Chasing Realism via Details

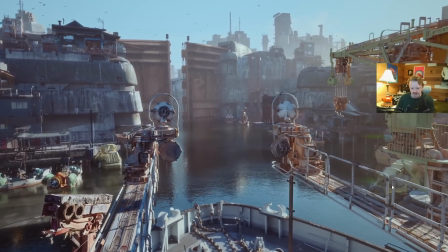Seeing a kind of another instance of it down here. This does a lot for me. So something I could do is just create, you know, say there's some sort of tarp that goes over this to protect the mechanisms underneath, and that would probably elevate this whole thing quite a bit.
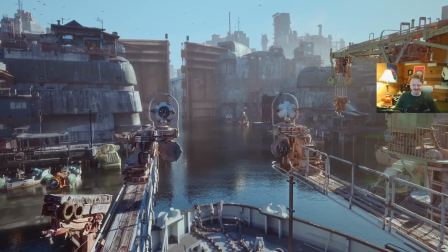Kind of some sort of scrunched accordion type thing. I don't know. Oh, and then of course there's noise modifiers.
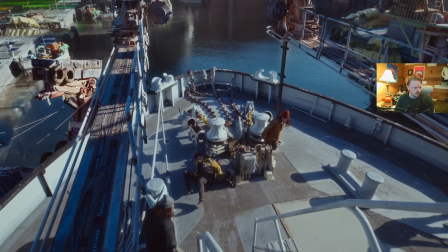Like if you look, there's an antenna here and some ropes, and I think this whole module, and all of them are swaying just a little bit.
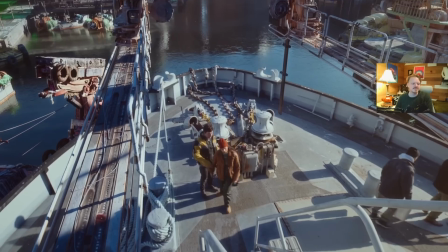All of that motion is completely random. It adds some good life.
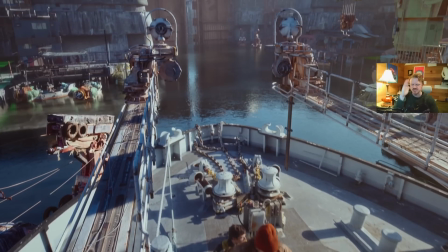I've grown a little bit skeptical, just straight up noise modifiers doing motion, just because it is so random that unless if you have things really dialed in, it's not. This motion isn't actually coming from anything. It's not matching the movement of the boat rocking. Nothing's affecting anything else.
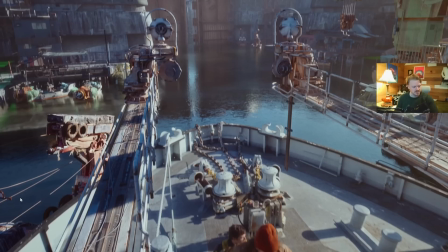It's stuff wiggling, and it's just a thing to be aware of, because we could do an actual cloth sim on this based off of the movement of the actual boat, and so the wires would actually be, you know, responding, and that would have like a reality to it, and at some point your brain might be able to kind of lock into that and be like, oh, for some reason I really feel the motion of this boat because everything's doing what it's supposed to.
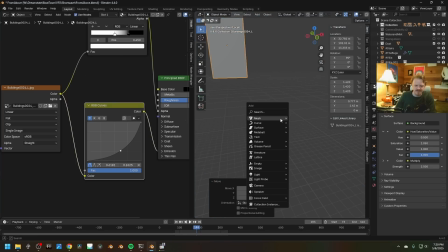But that also requires obviously setting up a full simulation.
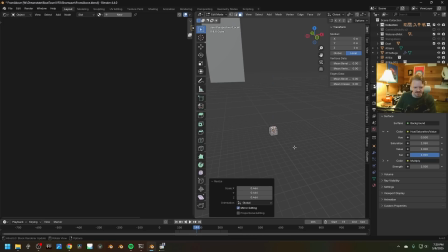So the easy way to just do this is, let's say we've got this antenna going up like that. Here, we'll curve it. Yeah. And the origin is down here at the bottom, so if we hit I to add a keyframe,
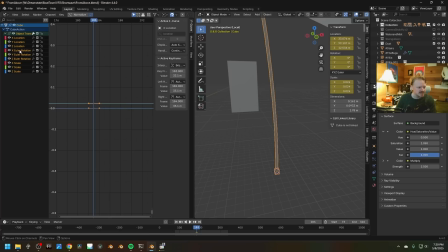and then we go into the graph editor, we can pick one of these axes, maybe just the rotation axis here under modifiers. This is the oldest trick in the book. All of you already know this, so I'm going quick. But yeah, you do that. You can turn up the scale. You can turn down the strength.
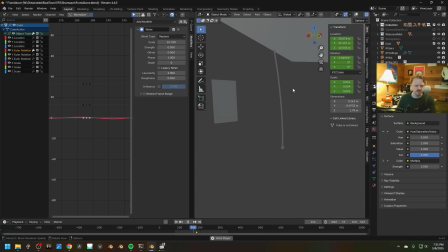And you have something like this kind of sticking off the back of like a spaceship or a boat or something, and it's just, it gives that implication of secondary motion. But all of you know that one, so let's do something that I don't think many people do,
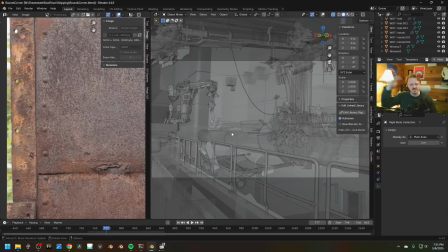that's been the biggest in the past like 6 months, probably the biggest thing that I've kind of learned that I'm really excited about,
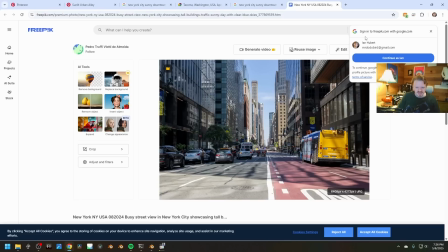and that is bounced light. Like you got this street here, but like the sun is bouncing off of the buildings, and it's creating all of this bounced light. And this is exactly the type of thing that like at least Blender's Path Tracer is really bad at rendering.
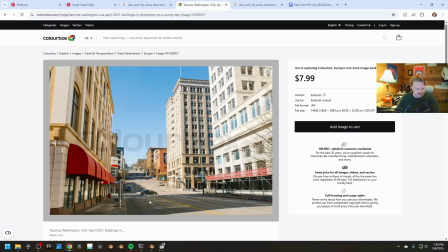It can't really do this. Or like right here, just these little patches right there. And I don't really see anybody ever doing this with CG, but what's fun about it is because it's reflected light, it's shining in the exact opposite direction as the sun. So you can use it to kind of like highlight compositionally things you want people to kind of, like things you want to have a little extra pop.
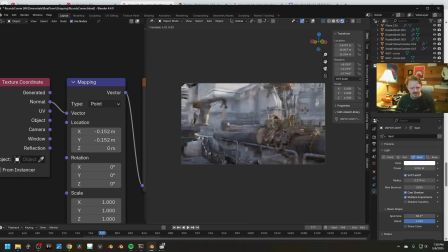So for this scene right here, I just have a spotlight with like a picture of curtains that I can shine kind of wherever I want, as long as it's kind of going opposite of the direction of the sun.
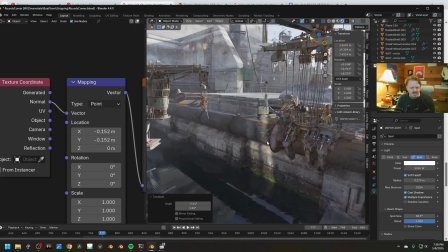And look at that, being able to just like kind of place it somewhere. I really believe that as bounced light, and it's just kind of so easy to do. So let's say we have our sunlight hitting this direction. I'm just going to duplicate this, rotate it to be kind of like just the inverse, you know, reflected direction.
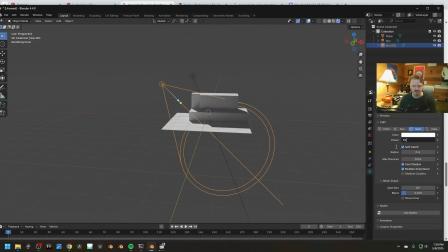Change that to a spotlight. You can turn the power up to something kind of bananas right now.
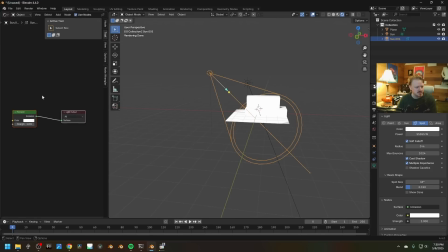And in the shader editor, I'm going to check use nodes and just plug an image texture into the color here. You used to have to do all of this wacky stuff with, like, you know, using the normal and everything.
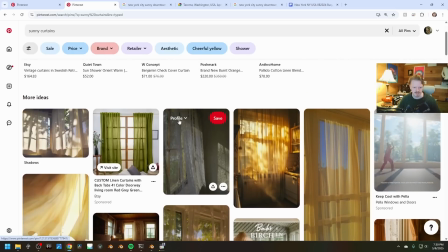We'll find out if we still have to do that. And here, just to make it kind of interesting, let's use, yeah, maybe this.
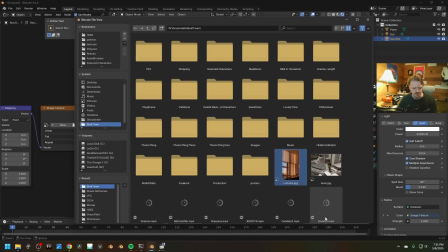I'll just save this. And I'll load it in, open image, and maybe tweak the gamma a little bit.
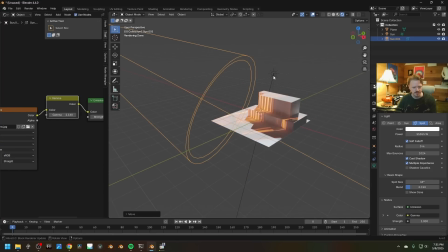And we want it to feel like parallel light, so we might want it a little bit further away here. Let's also make the sun kind of match that same color. Also, the radius of the spotlight blurs the entire thing, so if we turn the radius up like this to just kind of do that,
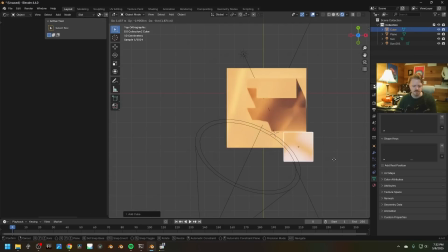we'll add some other geometry here to kind of...
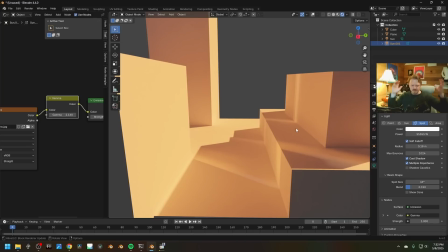And look at that. Like, that just feels very luminous and kind of alive. And you can move this, you know, around too, and it's going to add a whole bunch of just interesting life to your shot. Oh, that's really gorgeous.